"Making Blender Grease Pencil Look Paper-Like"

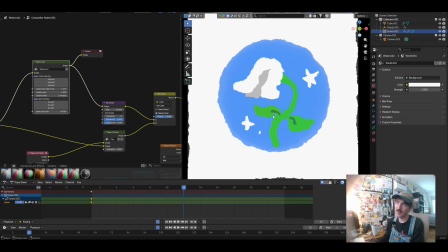(16:06)
And so then after this initial displacement, which I believe this effect is already doing a lot to make this feel a lot more organic. And I think it comes through a lot when you actually grab one of these grease pencil objects and start drawing in real time.
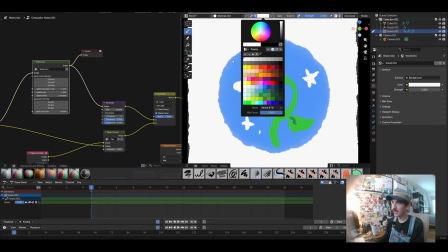(16:20)
If I set my brush stroke settings, you can see that even as I'm drawing in real time,
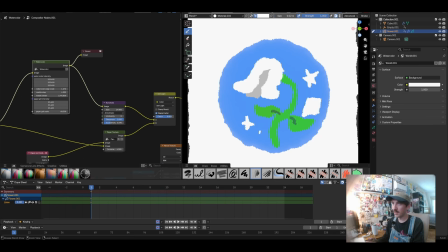(16:27)
like laying strokes, it immediately is realizing that grit and texture. And it starts to feel a lot like drawing with a more refined brush like in Procreate, which I really enjoy the effect of this. It makes it makes it immediately feel really fun to doodle around in.
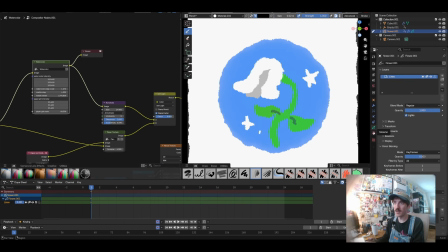(16:46)
And another thing that is happening here, which you'll notice if I switch over to this black material, you can see that the black is not being as displaced as if I switch to like a white color.
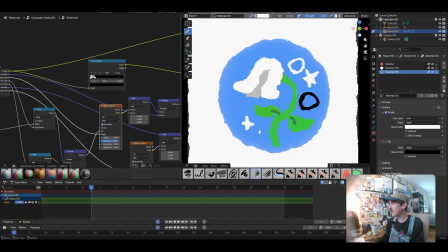(16:58)
You can see the white is being displaced quite a bit more. And that's because I'm using this this color ramp to change, like basically multiply the intensity of the displacement based on the brightness of the colors being passed in. So you can see if I kind of just delete these, if I delete the black,
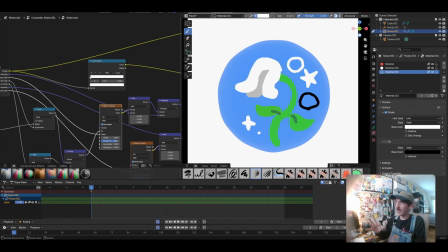(17:17)
you can see that it's basically treating all of it as like, okay, none of this should be getting displaced. But if I lower it to black, you can see we're basically controlling the intensity based on the value of the colors. And I think that's important to me for this tree,
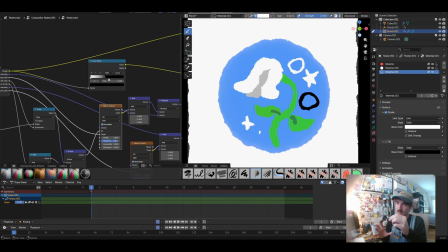(17:34)
because I want to make sure that if I'm laying in these like really dark details with black, I don't want that getting like distorted too much. Like if I'm drawing a face of a character where it's just like black eyes and like a mouth, I want to control that and keep that less distorted.
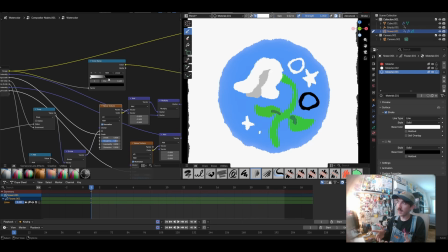(17:49)
Now you could probably get a similar effect by having like composited layers, where for the details that you don't want getting like fuzzed too much or displaced around, you could have those on one render layer and then just stack them on the next.
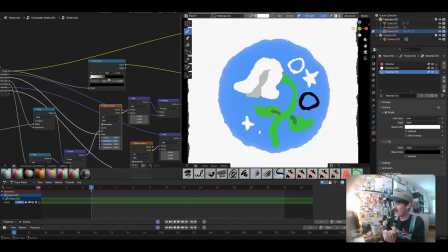(18:02)
I'm not sure exactly how far you could go with within one scene setting up all those different render layers, but if you have your basic animation and then you have two different objects, you could duplicate the scene,
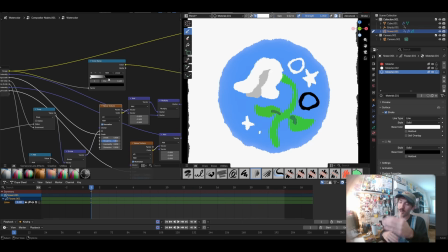(18:16)
bring those in as separate render layers, and then basically change which objects are visible in each different render layer that you're compositing together. So I mean, I don't feel like setting all that up to explain better, but it's just sort of like theorizing like why I have this particular color ramp control
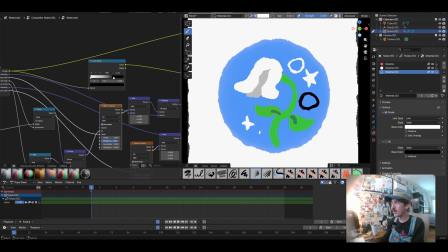(18:32)
and like other ways that you could go about it if you don't necessarily want to control things just based on color. But for me, it's really just I wanted to retain the structure of these like darker colors in the scene.
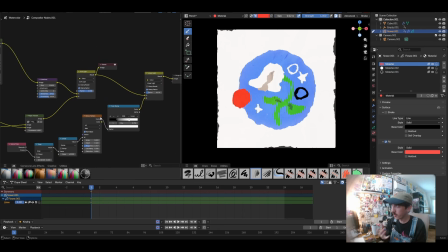(18:43)
To really lend itself to this watercolor look that I'm going for, I have this last linear light color mix,
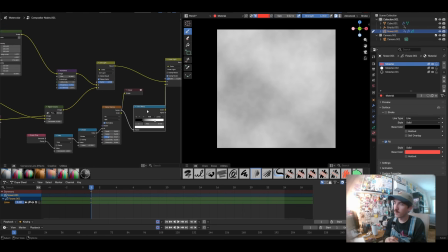(18:49)
which I'm mixing with this noise texture, which is fully just there to add some intensity, irregularity to the color, like the strokes of color. I run it through this color ramp to increase the contrast a little bit,
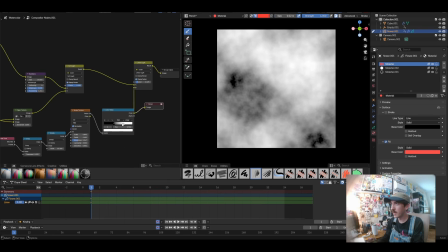(19:04)
where I can have strict control of just how dark or how light these larger swatches of color become.
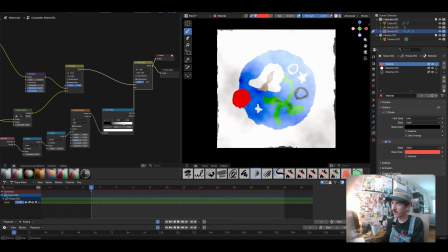(19:10)
And then after being mixed with the linear light node, you can see we start to get a really nice just a regularity of value where it doesn't necessarily look like a solid color of,
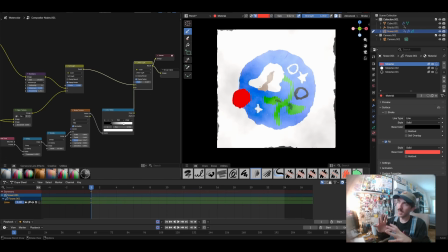(19:23)
value of color. We're getting something that's more washy and like looks like maybe the water kind of had a natural way of sitting into the paper. And then same thing that I'm doing up here with the displacement of the edges based on the frame time.
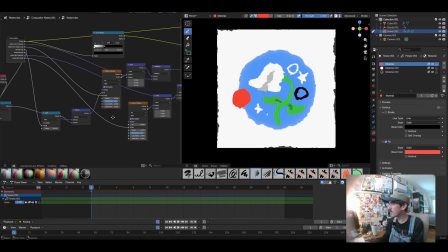(19:38)
I actually don't know if I fully broke that down. So I'm taking the scene time node and then running the frame value into a snap node, which is being defined here by the warble step. That's basically controlling how many frames need to go by before we shift the W value of some of these noise textures.
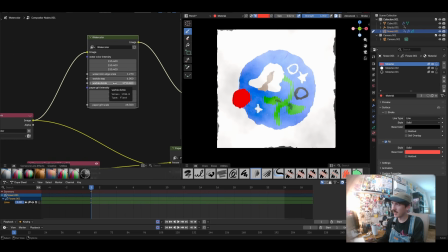(19:54)
Then I'm dividing that by this divide value. I have it set pretty high because I don't want the W changing so extremely. I want it to have like almost a pretty like natural shift, like just a little bit shifting of the noise.
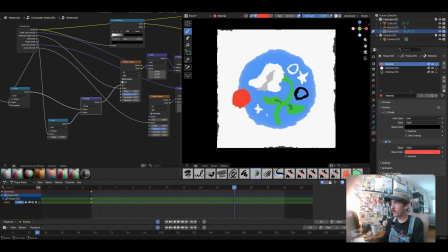(20:06)
And then after it's been divided by that extremely large value, we run it into the W value of this noise texture,
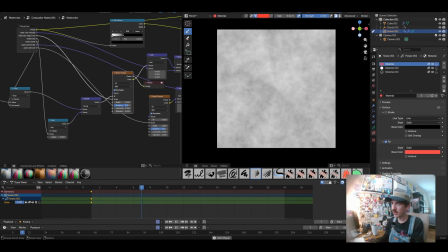(20:12)
which if I preview here, you can see is shifting around just a little bit based on that W value.
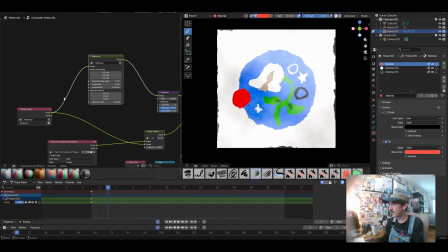(20:17)
But if we lower the intensity of that divide, you'll see that it becomes a pretty extreme noise shifting. And to me, this is a bit extreme. It looks pretty jarring seeing the noise shift around so intensely.
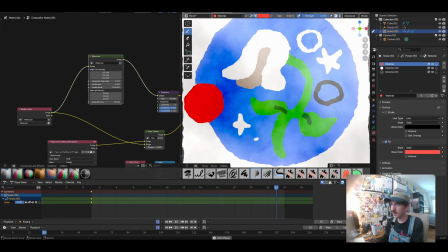(20:31)
So I like for the value to be a bit higher. This just feels like a much softer, more natural, like shifting,
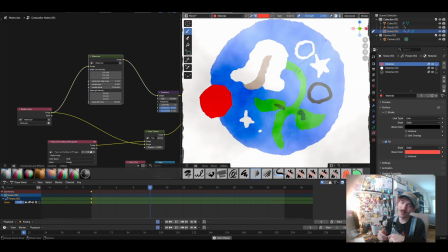(20:37)
a little bit more evocative of like the grease pencil's noise modifier, the way you can like displace strokes.
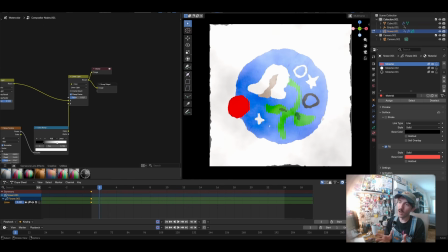(20:44)
But yeah, that's the basic breakdown of how I got this watercolor effect and some of the ideas that went into building it.
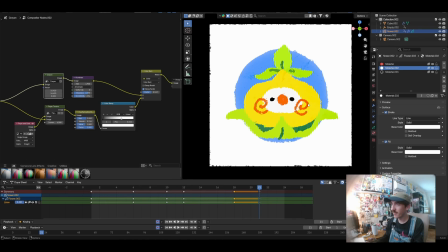(20:50)
Just to give you a look at some of the other setups that I have this crayon template that I had to make a I'm still using that paper and cardboard, but I had to make this like tiled crayon asset.
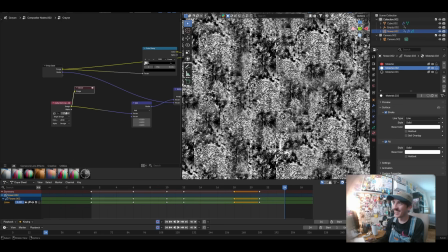(21:03)
It's not perfect. It's definitely got some of these really sharp edges that could come through,
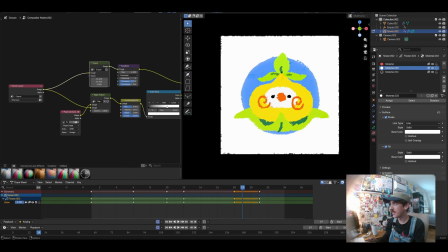(21:08)
but I think it works well enough to just give some displacement to the edges, which I can control here based on that really rough, like kind of crayon look. Similar to like some of Sunny Lim's work. You'll notice I'm not doing that linear light blending at the end, so the values that we're seeing are a bit more static,
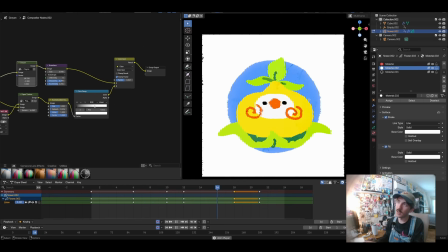(21:28)
but I think it kind of lends itself more to like an oil pastel kind of medium. I really like oil pastels for that really bold, solid color look, and I think it comes through pretty strongly here, though maybe oil pastel would be a more apt name for this, but I definitely was like starting with the intention of getting like a crayon look,
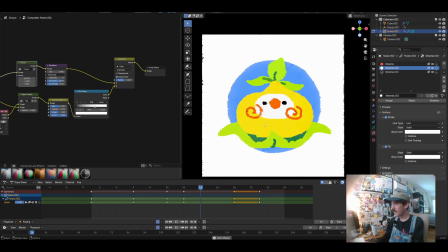(21:46)
and I don't think it's so far off. But yeah, that's the basic idea with this.
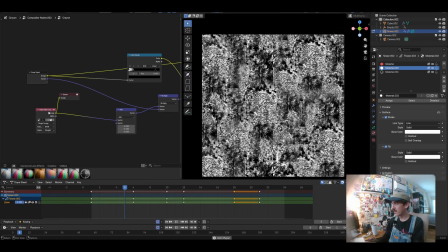(21:50)
You can see the node tree here is rather different because we have this, rather than using procedural noise displacements, we're using this more organic crayon texture that I've constructed.
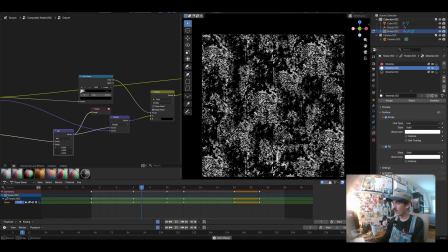(22:01)
I'm using a add value to kind of shift it a little bit more in the direction of the displacement that I want.
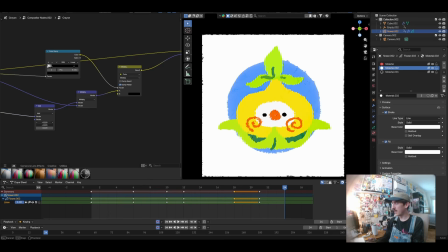(22:09)
By previewing the output, you can see we kind of control the base offset. Having it at about negative 0.22 was a good value for me.
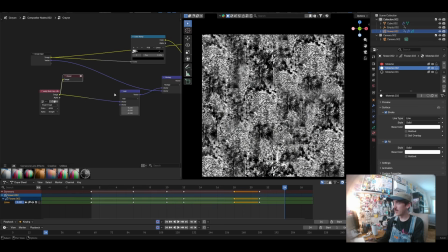(22:16)
It was a little bit hard to wrangle because this image has so much higher contrast than like a regular noise texture.
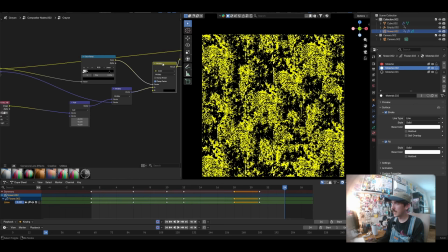(22:21)
And then I'm doing the same thing where I'm controlling the intensity based on this color ramp. If I shift it, you can kind of see how it passes through the displacement mask.
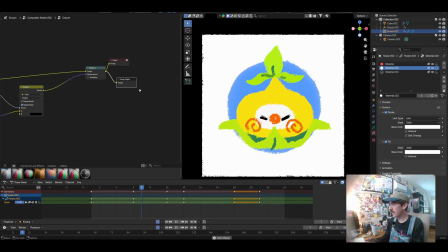(22:32)
But you'll notice that it's definitely a lot noisier with this original output, and that's because once we come out here, we're using that Kuwahara node again.
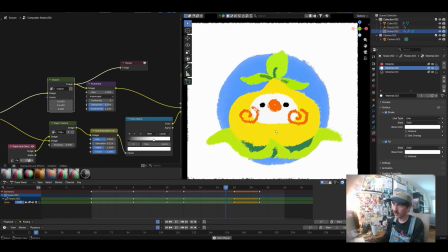(22:39)
So this is pre-Kuwahara displacement, which has a lot more noise and grain and a bit of irregularity in some of the shapes.
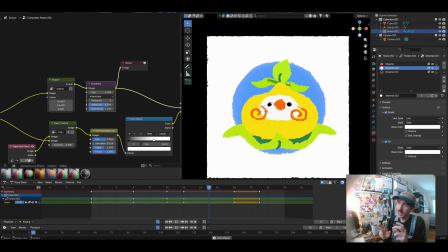(22:47)
But by using that Kuwahara, we denoise it just a little bit to where it's still keeping like the larger displacements, but it softens some of the noisier spots in the illustration. And then finally, we have this like color burn.
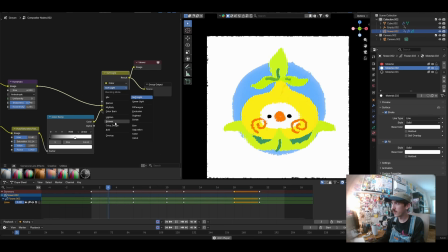(22:59)
You know, you could use soft light here, but I kind of like the darker look of using color burn to mix in our paper texture.
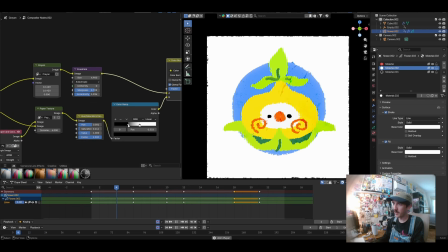(23:05)
And then I'm also controlling the contrast of that paper texture with this color ramp node to get a bit more
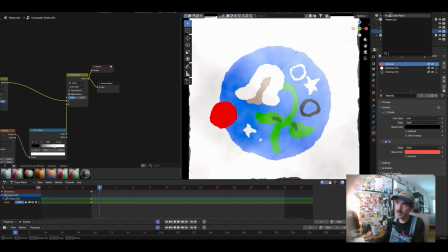(23:13)
intensity of that paper texture here. One other template that I have packaged in here is this fuzzy colored pencil style.
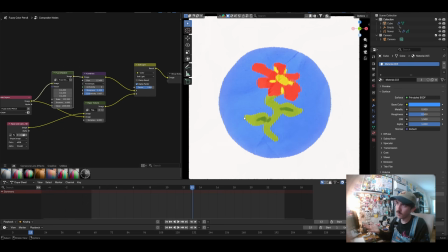(23:19)
This was the first one that I was really trying to get. That definitely lended itself more to some of Milky Tea Studios and Plastiboo's illustrations, where they have the really nice kind of like fuzzy glow around their illustrations. I've kind of tuned it.
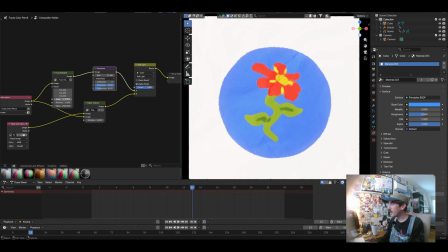(23:32)
I wouldn't say it necessarily looks so colored pencil-y here, but you could definitely get a bit closer to it by increasing the eccentricity a bit, reducing the scale of some of these displacements, maybe increasing the fuzziness here.
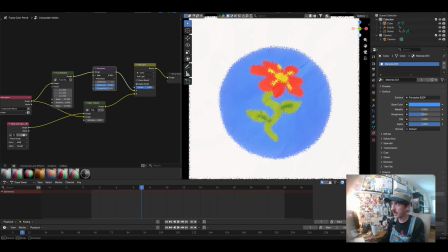(23:47)
I'd say in this example, you probably get the most satisfying variation based on the intensity of your Kuwahara node. Though I will say Kuwahara is probably like one of the heaviest shader processes that you could run in the compositor in Blender,
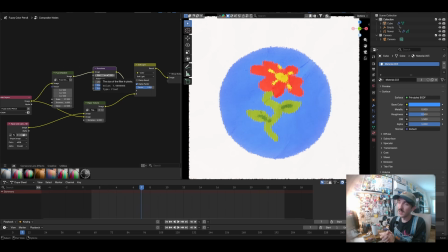(24:01)
especially when you let the size of the effect get up like into the 20s and 30s. I have a pretty powerful graphics card, and once I get up to like 40,
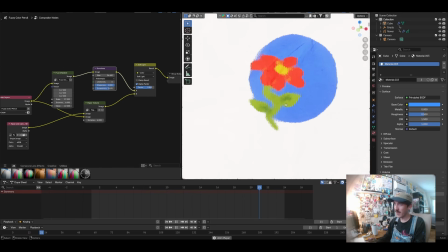(24:08)
that's when it starts to like I'm losing some FPS, especially as I increase the size of my viewport.